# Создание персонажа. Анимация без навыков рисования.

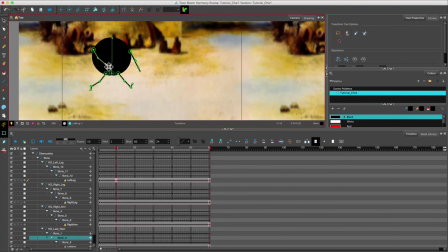7:08 далее я переставляю руки по тому же принципу
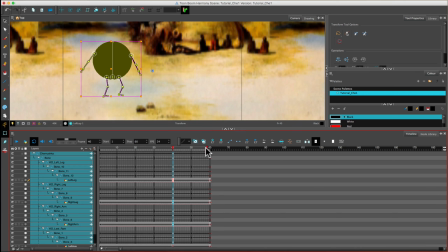7:14 а тут я кажется понял что 40 кадров вполне достаточно для полного цикла ходьбы и подвинул
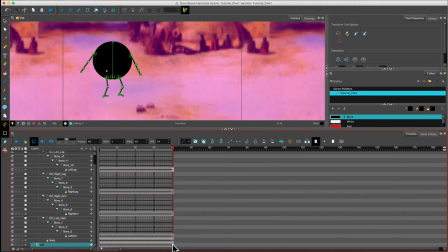7:21 красный флажок влево вы можете таким образом делать вашу сцену длиннее или короче и
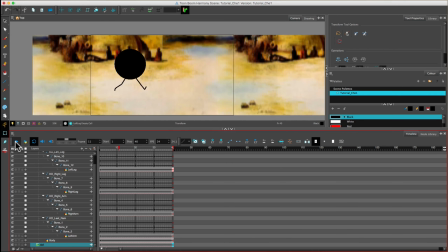7:28 вот наш персонаж уже задорно бежит допустим рекламируя наш курс
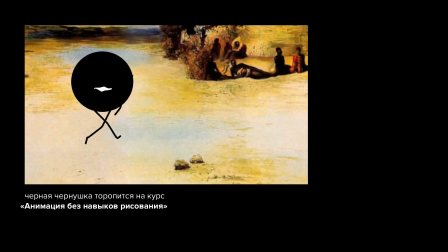7:33 представляете сколько кадров нам нужно было бы
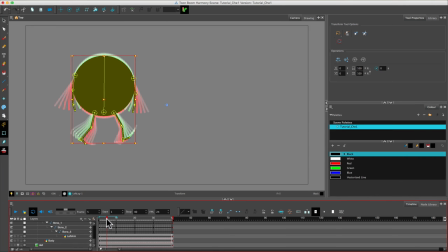7:39 прорисовать отдельно чтобы получить такое движение а если учесть что такое персонажа мы будем использовать не только в этой сцене но и во всем мультфильме то мы выиграли просто сотни часов кстати я сохраню и приложу этого персонажа внизу под видео чтобы вы могли скачать его и попробовать подвигать.
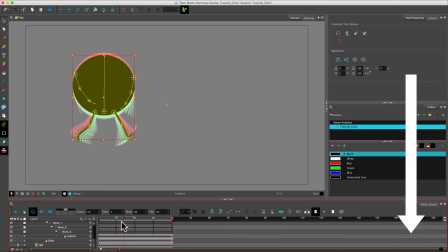7:56 Можете свободно с ним экспериментировать, создавая свои микродвижения и маленькие анимации.
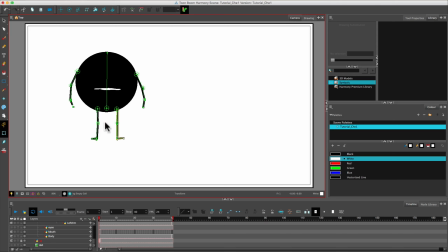8:03 Об анимации губ и как синхронизировать с речью мы поговорим в следующих уроках. А сейчас давайте разберем эмоции. Есть ряд техник, которые помогают передать любые состояния вашего героя. Вот вам небольшая шпаргалка. Чтобы передать любую эмоцию, вам достаточно контролировать три вещи – руки, ноги и рот.
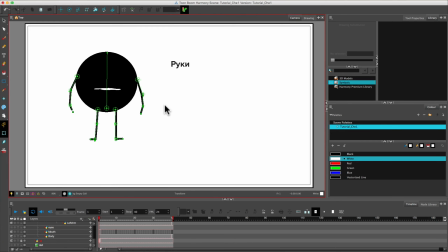8:22 У рук есть три позиции. Если вы хотите сделать персонажа нейтральным, поставьте руки на средней высоте.
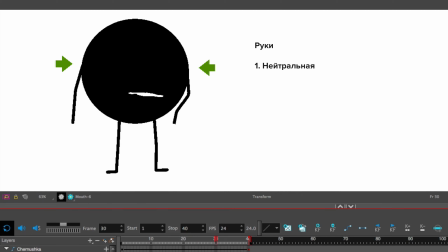8:29 В этой позиции он кого-то ждет, бездействует или слушает, что ему говорят. Если мы опустим руки вниз, то он начнет чем-то восхищаться.
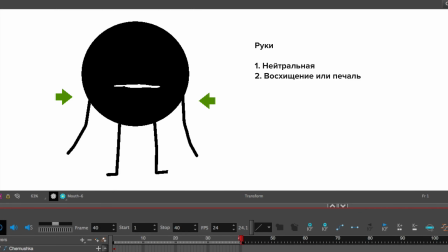8:38 Или наоборот грустить. Если же поднимем, круг станет активным. В этой позе он готов к действию.
Слышь че? Есть че?
У ног тоже есть три позиции.
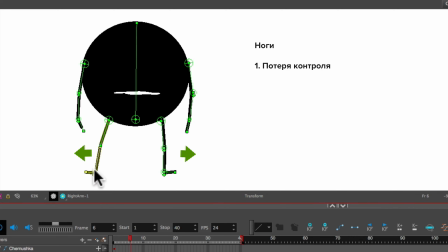8:50 Они связаны как бы с контролем. Если мы их расставим, то персонаж как бы теряет контроль над ситуацией Он растерян, насторожен, не может контролировать ситуацию Если поставим на средней ширине, это нейтральная позиция И если сузим,
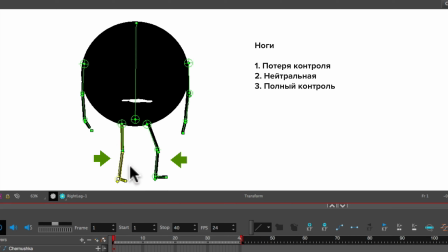9:06 получится, что персонаж полностью контролирует ситуацию У него все под контролем Таким
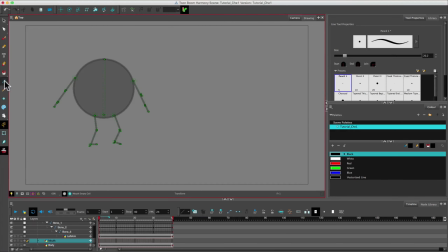9:12 образом вы можете передать практически любые состояния вашего персонажа зрителям Ну и конечно
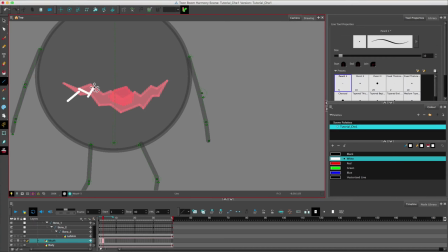9:18 вы можете нарисовать несколько выражений рта Злое, улыбку,
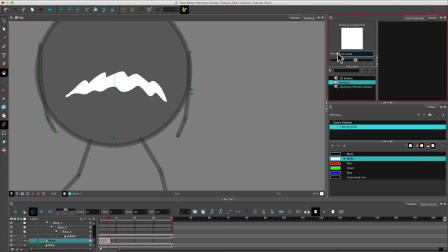9:23 буквы О, У, Е, И, закрытый рот Чтобы потом переключаться между ними А уж если добавить глаза
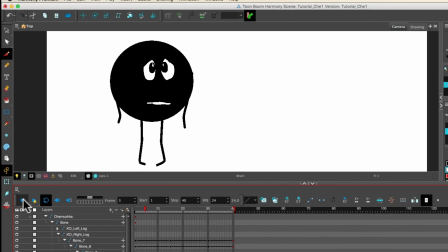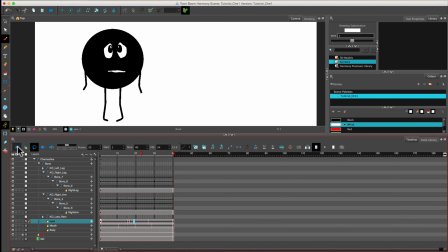9:37 Но не спешите с этим Пока потренируйтесь на обычном круге с ручками и ножками В следующих уроках я расскажу,
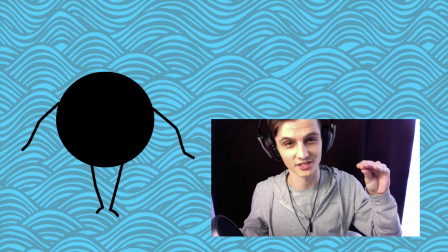9:44 как синхронизировать губы персонажа с его речью а также как сделать его движения более естественными.
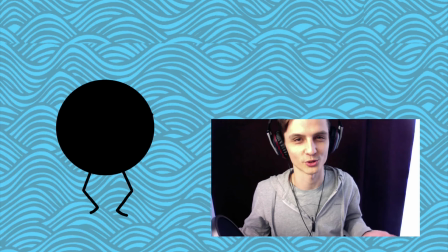9:50 Ну а пока вы можете оценить это видео и скачать черную чернушку нашего персонажа прямо здесь внизу.
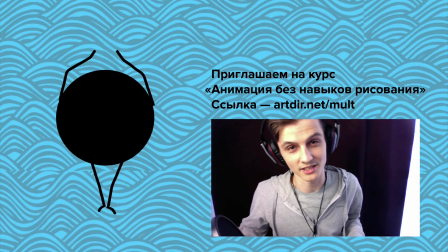9:57 Ну и, конечно, приглашаю вас на курс «Анимация без навыков рисования». Если вы на него еще не записались, ссылки тоже внизу под этим видео.
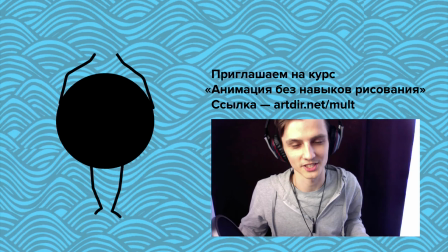10:05 На этом на сегодня все. Удачи вам в вашей анимации. До новых встреч. Пока.